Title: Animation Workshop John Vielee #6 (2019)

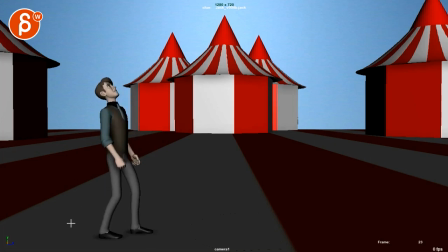and i think that's something that i'm seeing a bit all over in the shot is super tricky it's one of the painful things to to fix once you're in polish um but since you've asked to uh rip this
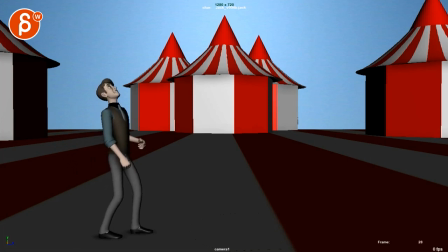This is what happens when I frame through things. Now, as a caveat to everybody listening and to you as well.
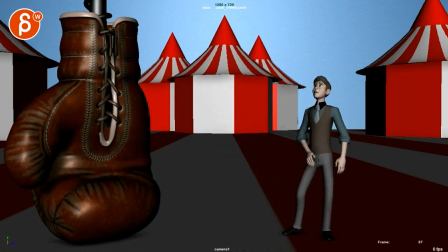I mean, you know, I watch this and I feel those little bumps and hiccups. But I'm still watching the performance and it's still a lot of fun.
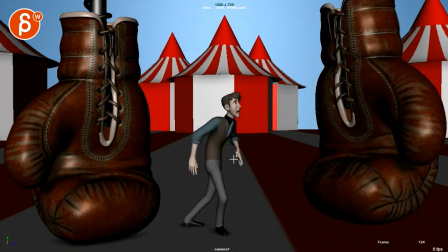And probably the biggest thing that stands out is this moment here. You can see that pop. If you look at the chest and the head, bam, right there, that's a pop.
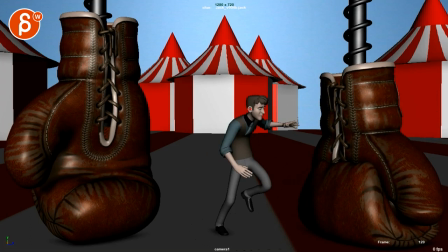And you can see this in the spacing of his ear. the ear is here let me just do some crazy onion
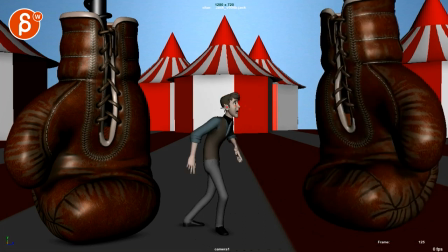skinning here I just go by the ear bam pops here and then it's an immediate stop and maybe
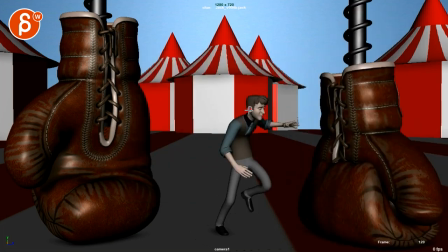maybe red is not the best color because I am clearly not the smartest here in this lonely office in the morning
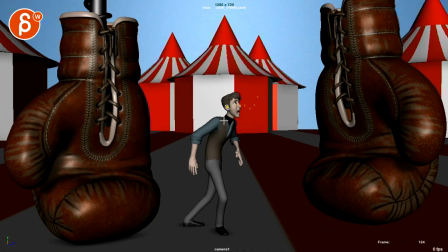all right let's do this again with yellow and then you can see it fades out a bit quickly but you can see this here you
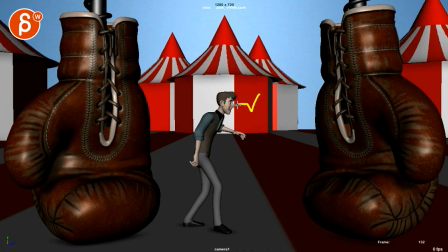can see that this happens it's very straight and then a pop and then that's on stop here so when i
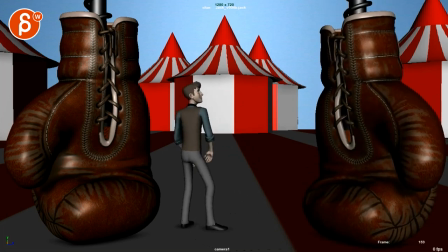watch this i know just for the first time that's what i felt is the big pop and then some moments like here when it kind of moves over and stops but then his hips have kind of the kind of a fairly separate moving hold so to me that's the stuff that i noticed
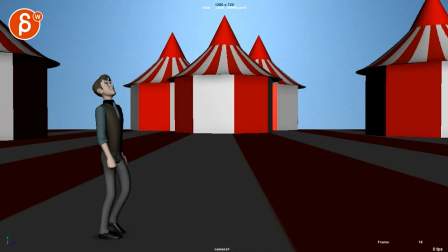so when i go through here let's go back and i say oh watch out a little sticky frame on the head here i feel it but it's not like it stands out massively so the reason i'm saying is all this because once you start framing through things you you see all kinds of
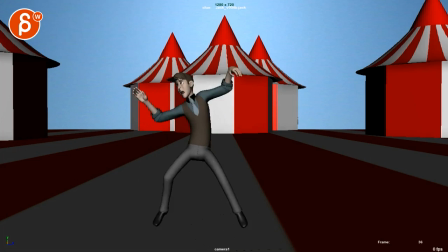things that might need fixes but as a general you know like a general audience might never see this these are just the picky things that if you really
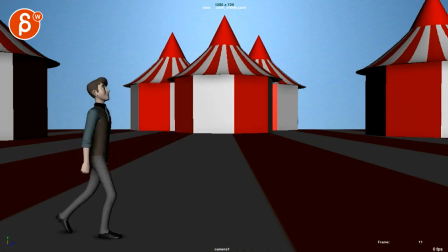get into it you can you can look at those things but generally like if if if you have only three things to fix because of
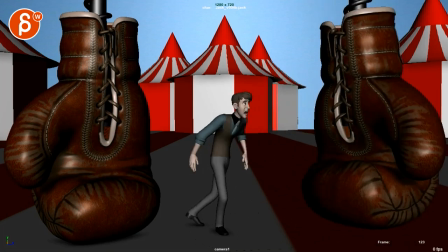time constraints to me it's that pop that really just stands out like i wasn't sure if this was my player or something happened you can see also that ik arm where it's almost overextended uh the wrist feels a bit broken and then it pops up but then from here it goes straight down
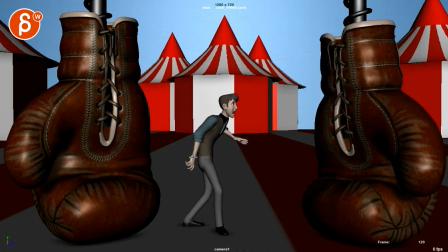and it has just the ik feel of the body's moving but then this is kind of stuck in space so to me this is the biggest moment throughout
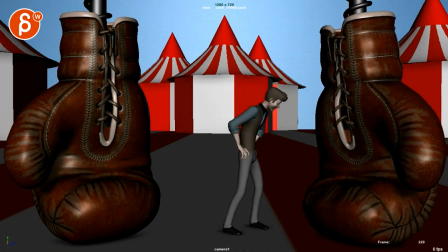the shot with that kind of needs fixing even something like this here where i feel like there's so much movement here and i see a little bit of pixels moving in y a little bit of rotation but i feel like on such a big chest move that i would have a
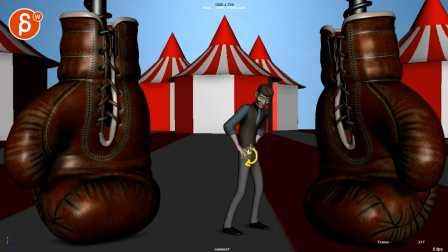slight bigger rotation in y but then also a bit of a translate and then a bit of a movement forward in the hip so it doesn't feel so completely cut off even through here it just all feels a bit too separate between those two areas
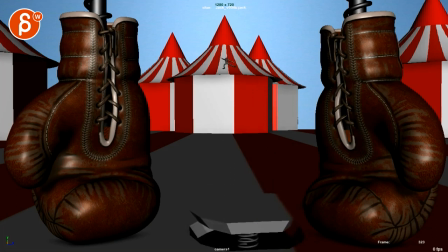i mean the end is all cool and i like all this and i like the slide and the timing's good
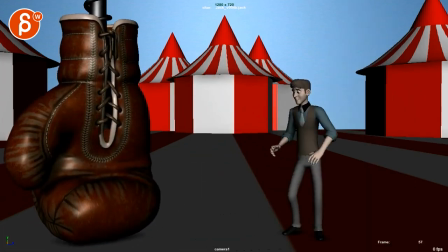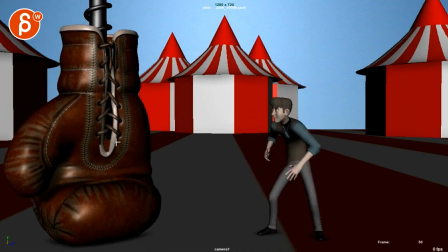i think the super picky but i feel like that glove stops a bit on the dime there Boop right there.